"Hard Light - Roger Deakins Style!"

Hey, I'm Robert Michael. Welcome to another dose of DP, a weekly exploration of all things that affect the cinematographer. So, if you're the kind of guy that stares at girls too long looking at light on the hair and people think you're a creep, go ahead, hit the like button, hit the subscribe button. That'd really help me out a lot, helps get the word out on all topics that affect the cinematographer. All right, last week we discussed all things relating to hard light, right? We defined it, we looked at some examples of it, we talked about some uses of it, looked at some of the tools that create it. This week we're going to take a look at a couple scenes from a couple films by Roger Deakins, a great cinematographer, just won his first Oscar. It's a shame it took him so long to win it. But let's analyze some of his frames. Let's look at some of the ways that he uses hard light.
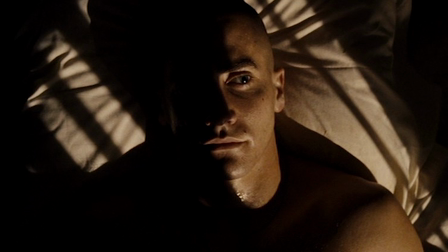All right, let's get after it. These first three frame grabs are from the movie Jarhead. All right, Jarhead is a movie about soldiers in the Middle East and some of the issues and internal conflicts that they face. Deakins uses hard light in this film in an amazing fashion to really reveal emotions.
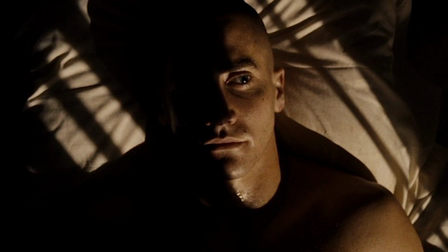So the first shot we have up here, right, we have Jake Gyllenhaal laying in his bed, and so he's done a couple things with his hard light. First of all, he's underlit. That's like a horror film, classic horror film technique, right? Put the light underneath of somebody's eyes to light so the shadows go up into the face. So that's the first thing we see.
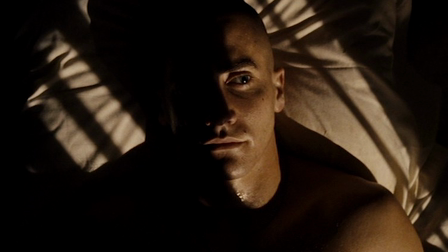So he's underlit in a very scary horror, traditional horror way, right? Second thing is he's shooting the light through something to create all those nice diagonal lines in the frames, right? So diagonals are always more powerful in a frame than a straight horizontal or vertical line.
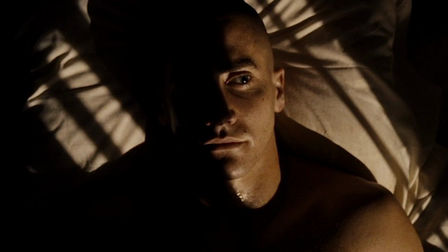And so Deakins has taken a hard light to create those crisp shadows, and that great underlight really reveals the texture. You see the texture of the sheets, the texture of the skin. It's really a great example.
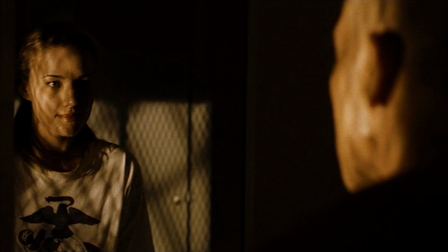All right, this next shot, also from Jarhead, shows an amazing way of putting a hard light and using it to create texture where nothing really exists. So again, Deakins is shooting this light through, it looks like a screen window. I mean, it's probably like a barracks window with a grate up, like a bomb-proof grate,
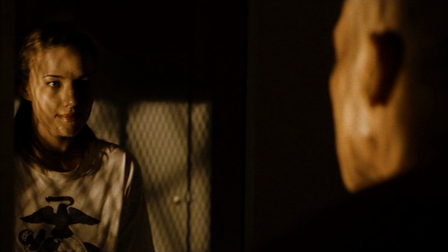and it's creating a fantastic texture, not only on the face of the woman he's talking to, but also on the background. So you're really seeing this texture kind of across the entire frame, and it's got a very eerie, dark sense to it.
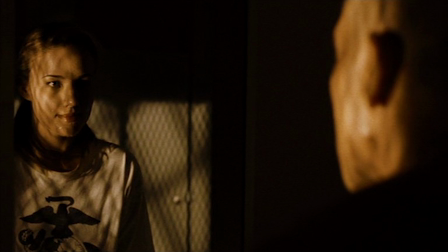Again, hard light creates the sharp shadows, creates strong contrast, even on the shadow side of her face, and on the shadow side of the back of his head. You're seeing a lot of this great dark, deep darkness, and that really adds to the tension of this scene, the impact, right?
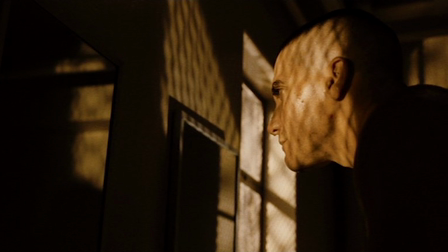And the same with the next shot, where you see Jake Gyllenhaal just sitting there alone. It's the same thing. He's got the same texture on his face, revealing his state of mind, and it's also used on the background to create that pattern on the wall, both over his shoulders and right in front of his face.
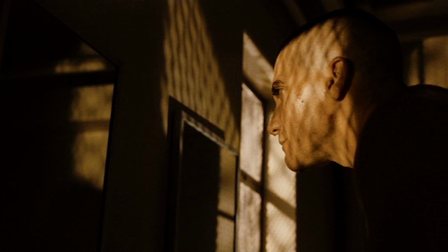So these are some amazing ways that you can use hard light to add intensity to a scene, to intensify the emotion that's supposed to be there. These are just brilliant examples from an amazing cinematographer. So once again, hit the subscribe button, hit the like button, stay up to date on the latest videos we have coming out, where we are going to explore some of the cinematographers. We're going to explore some more tools and techniques, and kind of stay abreast of the cinematographer, what things relevant to the cinematographer. All right,